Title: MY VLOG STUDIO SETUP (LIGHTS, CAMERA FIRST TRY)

I was recording without audio, without audio, audio, audio, it's my second attem- It's my second attempt of doing this shot, because the first one, I recorded just the video, yeah, the microphone, it wasn't working, but it's pretty hot in this room, so I'm dying, so, I want to make this video, so this video will be about making my vlogging set, this is my room, it's not mine, It's like mine because I have my computer here. This will be the environment where I Will do vlogging Really cool content. I have so I have one light light that replace the main light of room I made the background a little more nice.
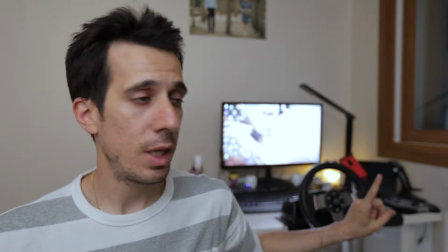0:58 So I have some orange light here
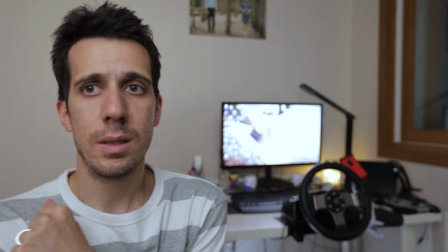1:02 Okay, and I have a Small light at the bottom of the desk. You can see it's bright. It's bright. It's not dark. So I made different tests with different options for the light, different position, different direction of the light, also for the camera I did some tests with different focal lengths to find what is the best one, at least in my environment, it can be different depending on the environment, depends also where you put the camera,
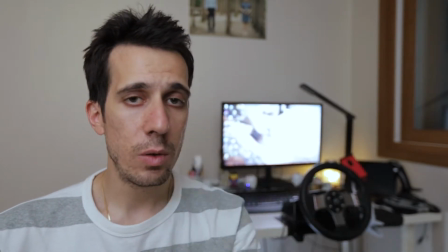1:35 I can't touch the lens actually with my hand, and so it's really close to me and the background is a little far from me
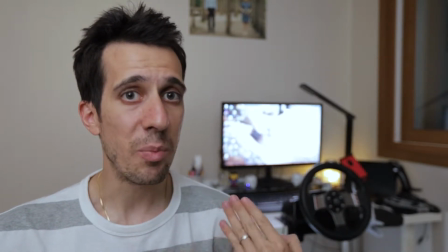1:41 so i have a separation between me and the background
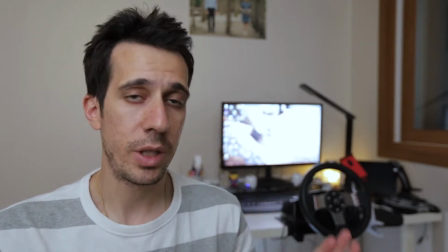1:46 and so you get you get this kind of shallow depop field i don't want that people
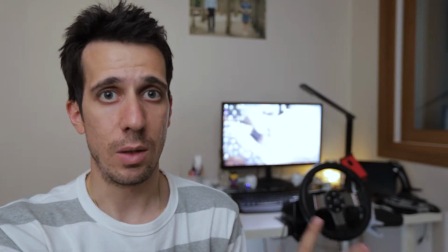1:51 just start looking at the what i have in the background they should look at my ugly face and now i'm gonna show you how it looks before making these changes right now this is how it was
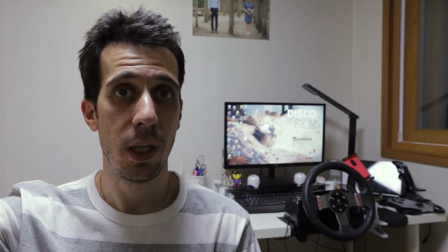2:05 the the beginning you can see the light from the ceiling of the room is quite drastic so it's quite strong on my face I don't really like it
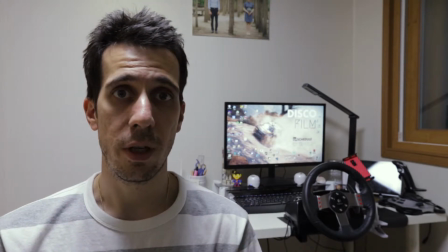2:14 my eyes are completely dark computer over
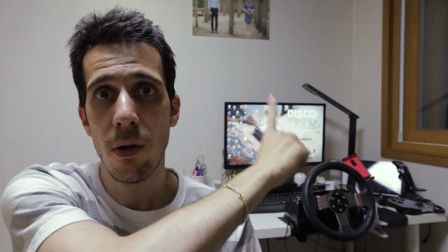2:18 there there is no light you can see lots of shadow but anyway I just wanted to show you
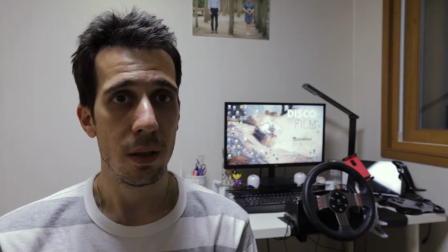2:23 how it looks like really trash is a really trash environment like this I don't like it if you are good-looking people are gonna look at you for me maybe it's better to have some
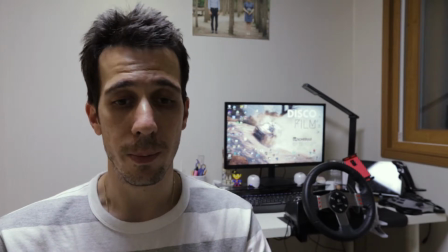2:32 separation between the background and my ugly face so people are forced to see me or just go see
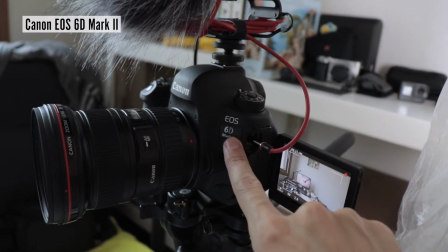2:40 another video. So this is the 6D Mark II US Canon,
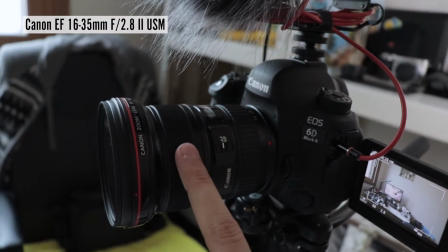2:45 this is the Canon lens EF 16-35mm f2.8 but you can find this one the Mark II secondhand
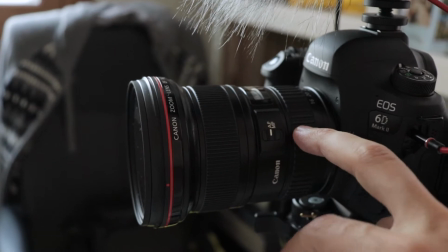2:53 so if you find it I really recommend to buy this one and then I'm using the
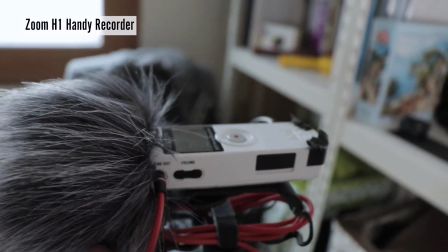2:59 microphone zoom h1 is connected to the camera also
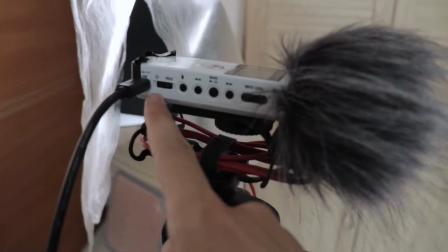3:05 is connected with a usb to my computer
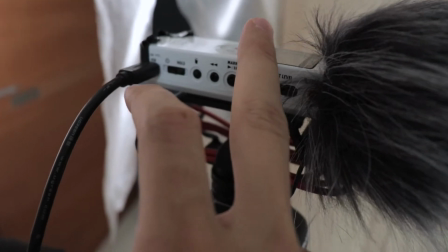3:08 so i don't need to use the battery included in the microphone gvm light the chinese brand
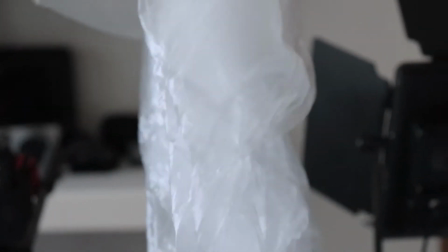3:16 i took it on amaxon my custom diffuser i want to show you
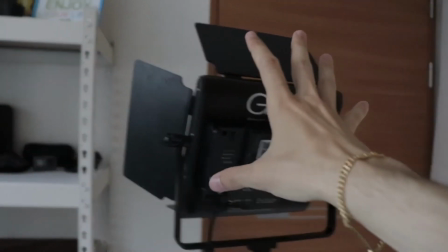3:21 how it looks like without any other lights the light coming from the computer even though it's
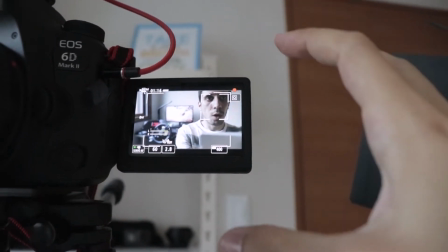3:27 not that much i want to have my face at least uh full covered i don't want to get my face cut on the frame so
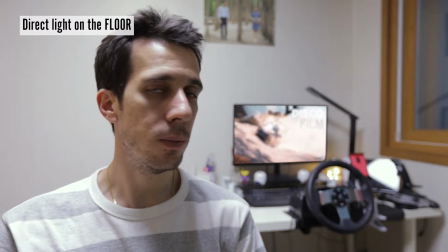3:35 here i'm using the red light from the room that so go directly on the floor you see is uh it's really strong it create